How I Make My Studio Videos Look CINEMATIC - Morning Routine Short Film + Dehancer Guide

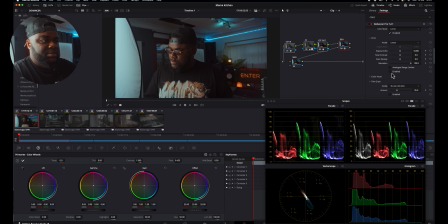(5:50)
So print. We can go linear.
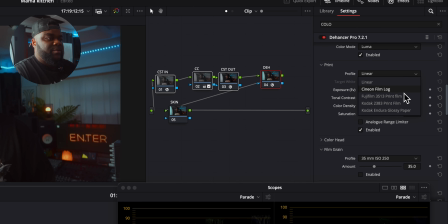(5:54)
We can choose a Cineon, Film Log, Fuji, Kodak, or this other Kodak.
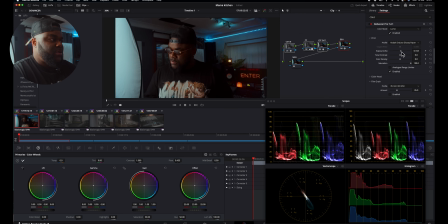(6:00)
So it's basically goes kind of like the same way. So I like to boost this one a little bit. You see here, I'm not going above 90, but I'm still recovering some exposure there.
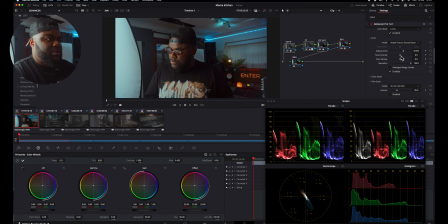(6:15)
Right, the tonal contrast, I don't want to do too much here. I'm being honest with you, just about a tad there. There we go, so it looks a bit more. And then the color density, we have to be careful here because we already have a lot of saturation,
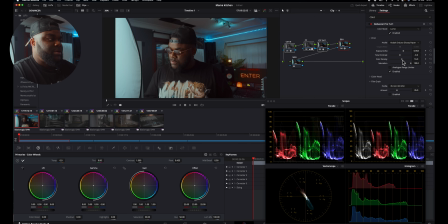(6:34)
but a good color density, we can add a bit more so these colors look richer kind of thing. So if we go out, we come back in, it's looking more like it. Because I'm doing it for video, for like a YouTube thing, I don't want to do no film.
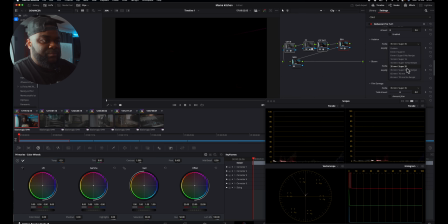(6:54)
Inhalation, just about a little bit. I'll turn on the mask. Then we look at, say, you see, this is the exaggerated version of it. Sorry, I'm going away. Hold on, red halation. Okay, so I'll come back here and then you start playing with it.
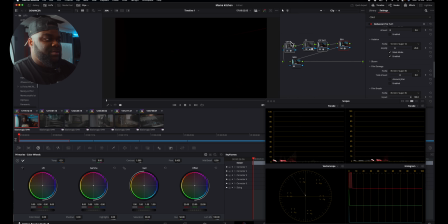(7:10)
16 mil, maybe the 16 mil is better. You know, if you can see here, you can see that.
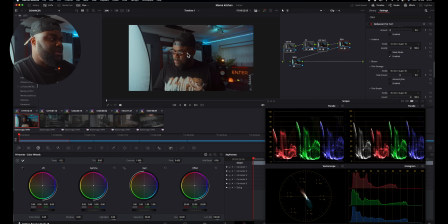(7:16)
Let me exaggerate it so you guys can see what it's doing. So if you look at the glasses, for instance, look at what happens.
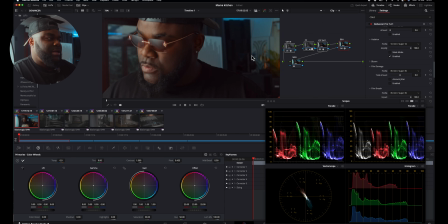(7:23)
Turn it off and turn it back on. You see what it does. There you go. And it does the same thing with these lights here in the back.
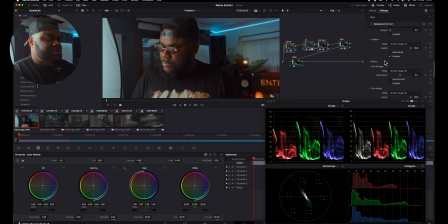(7:32)
You see, these ones here and these ones here, same thing. And do I want bloom?
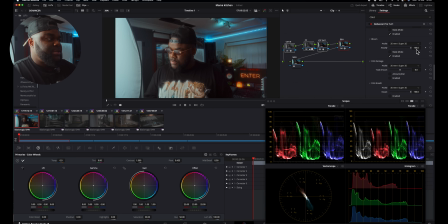(7:37)
I tend to not use any bloom because it kind of makes everything too soft, and I want a sharp image. But I'm gonna add a little, just a very teeny tiny bit, if I'm being honest.
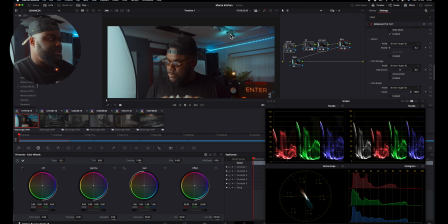(7:50)
Look, if you look at the light here, hold on, I'll show you now. So if you look at the light here, look at what happens.
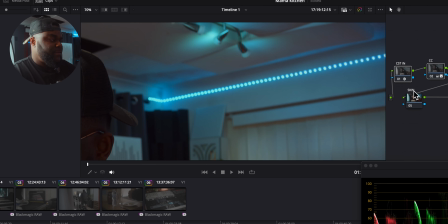(7:57)
You see that little bloom there? There we go. So we can add that.
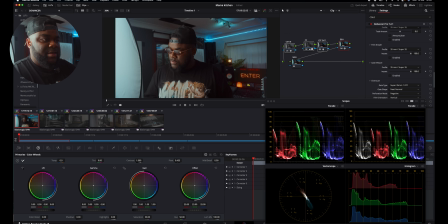(8:02)
I don't want to add any film damage, no film breath, no gate weave, no overscan. So that's pretty much our footage done. How long did that take? So now let's go in and out.
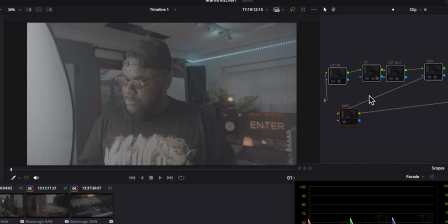(8:15)
So without, this is our raw footage, and this is the color grade.
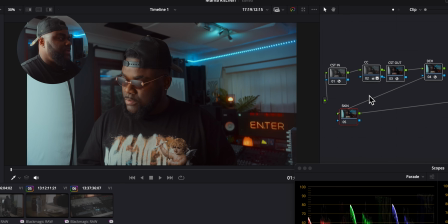(8:20)
Raw, color grade, raw, color grade. Incredible. It looks amazing. It looks so juicy, right? And as you can see, you can get a really decent color grade from your raw footage.
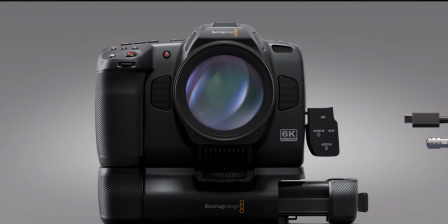(8:33)
I'm currently using a 6K full frame, the Blackmagic, but it works with any camera. I'm no expert, but you can see for yourself. You can get to your destination pretty quickly, and the image looks good with this plugin. You have so many film emulations that you can choose from. So what is this whole collaboration about?
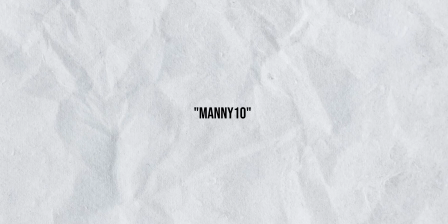(8:50)
I have a discount code in the description below, Manny10, MANNY 10. Use it. If you're interested in this plugin, just go to the description below, and when you check out, use Manny10 and you'll get a 10% discount from it. So with that said, thank you so much for tuning in. Peace out.